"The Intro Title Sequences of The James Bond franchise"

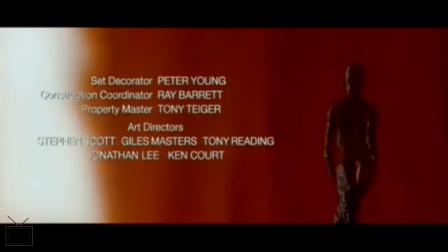And whilst it's a song that often gets stuck in my head, I'm not sure how well
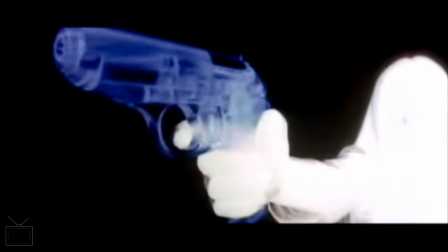Sheryl Crow's Tomorrow Never Dies, theme song works.
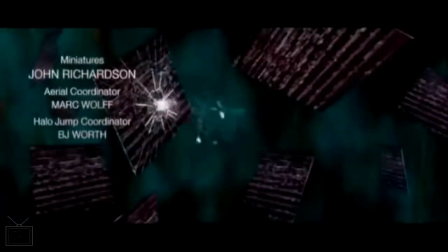It's got some interesting sort of changes of pace in the music. But again, it's another one of those ones that
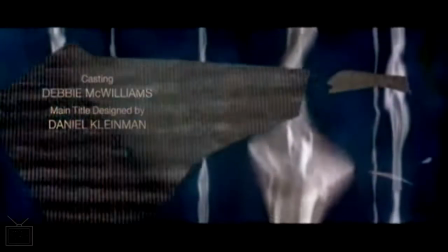it kind of drains energy out of the film because it is a slow-paced ballad.
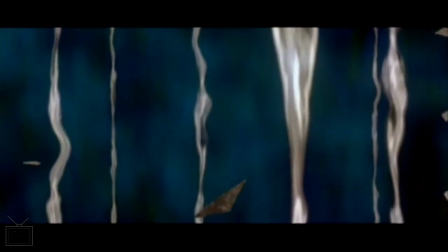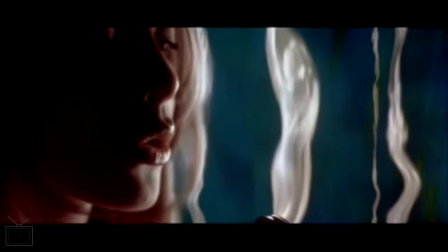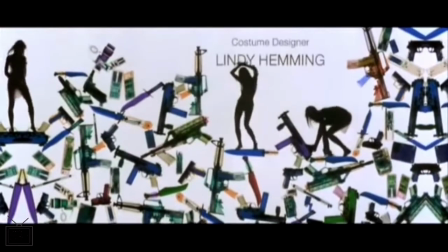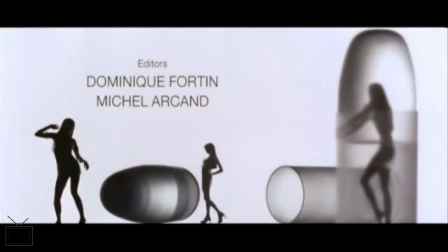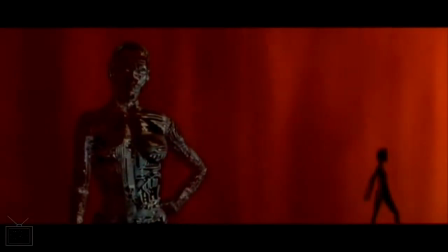something that definitely is a factor in the kind of
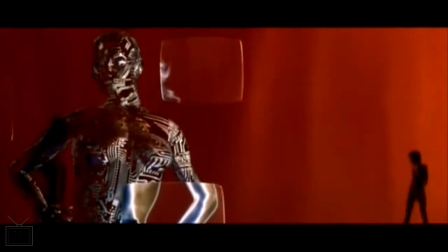later title sequences in the franchise that sometimes doesn't work to the benefit is how visually
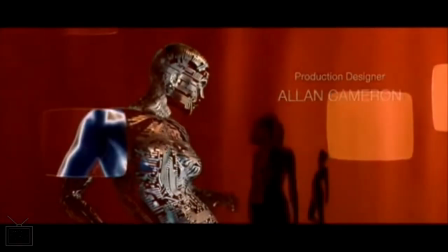busy a lot of the frames become a lot of the time.
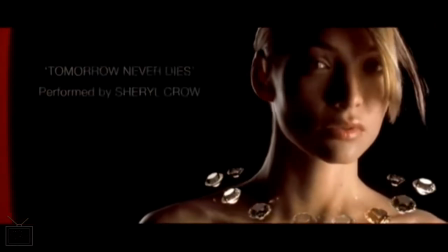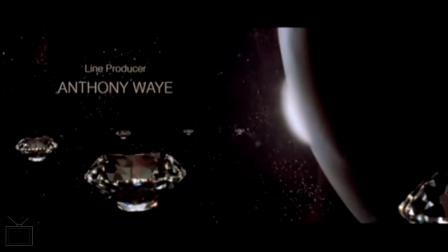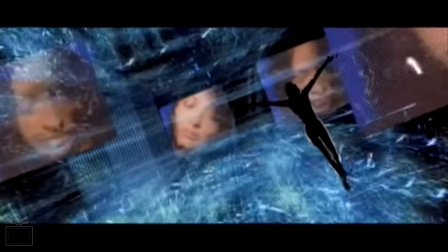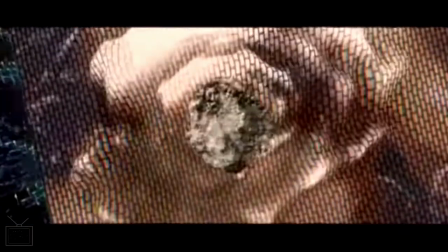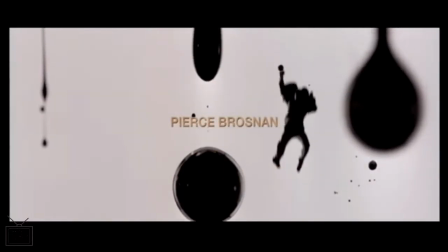And next up is The World Is Not Enough,
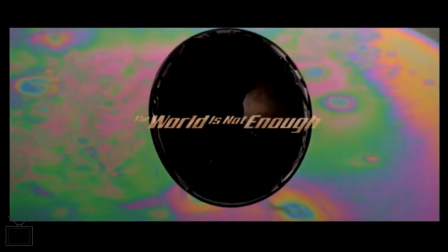which is another one of these ones that kind of gives some elements away of the film,
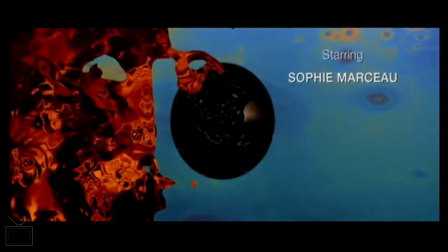because the sequence really leans into kind of oil related imagery.
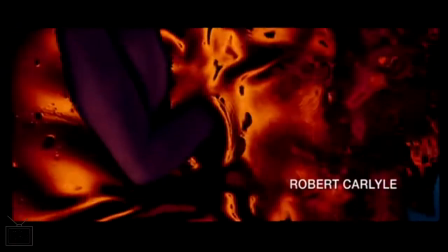And up to this point, of course, in the film, you don't really know that
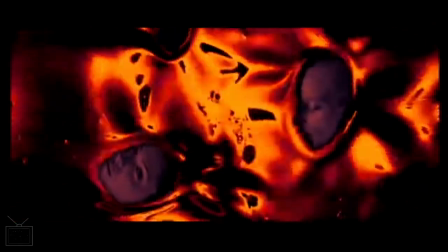oil and oil pipelines is going to be a sort of a central plot element of things.
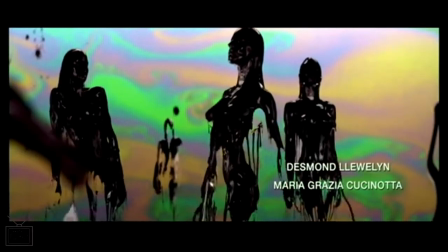And because of it, it's quite a freaky sequence with these kind of, you know, figures dripping with oil.
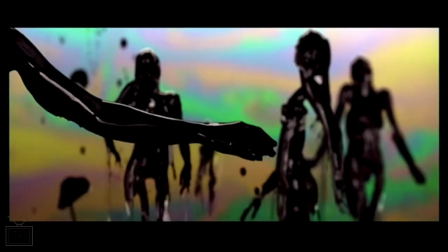I think is quite a surreal image that it conjures.
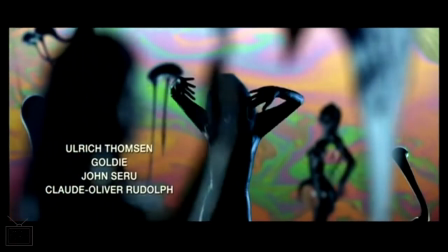Further made to look sort of trippy by the almost, you know, 60s background of mixed colours.
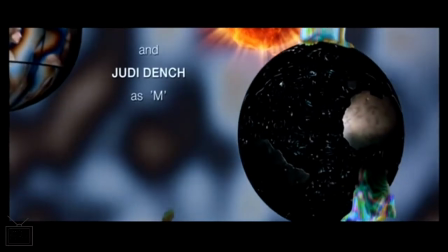Of course, there's the idea being that it's that kind of oil slick rainbow that you get.
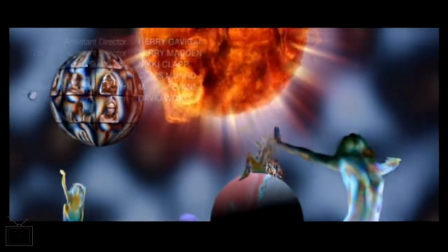I do like Garbage's theme song here. It's a ballad, but it's not a sort of hugely slow one.
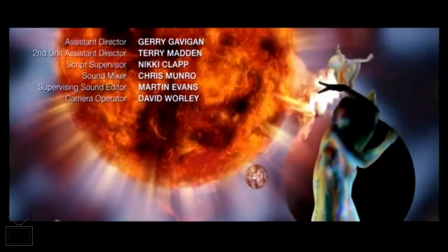It's still got
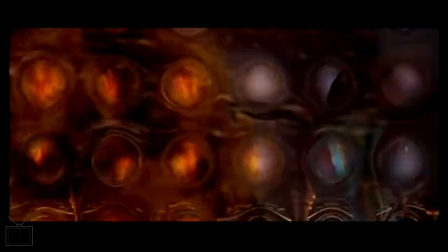energy in it, and a kind of strangely threatening tone to it.
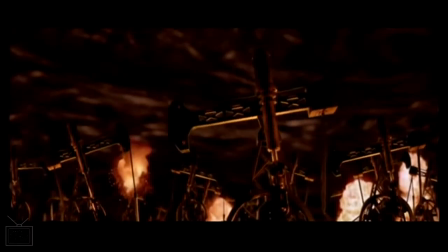And yeah, really, by the end of the sequence, if you don't know that oil's going to be involved, you're really not being paying attention.
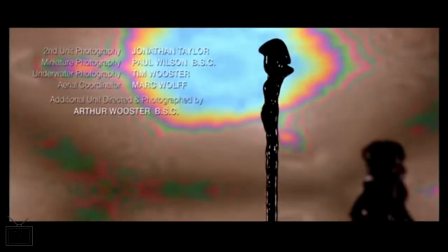I'm sure this kind of spurt here is slightly suggestive, and that is fully intentional.
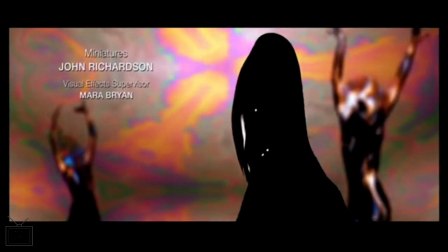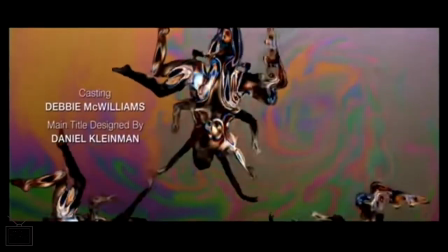But I'm not so keen on this kind of later section with the kind of figures all start blending into each other.
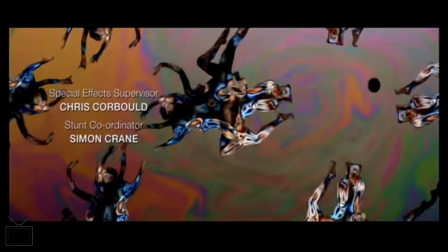It gets a bit too crowded visually for me.
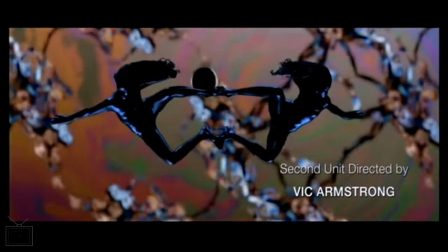But I would put it, I think, ahead of Tomorrow Never Dies' opening sequence.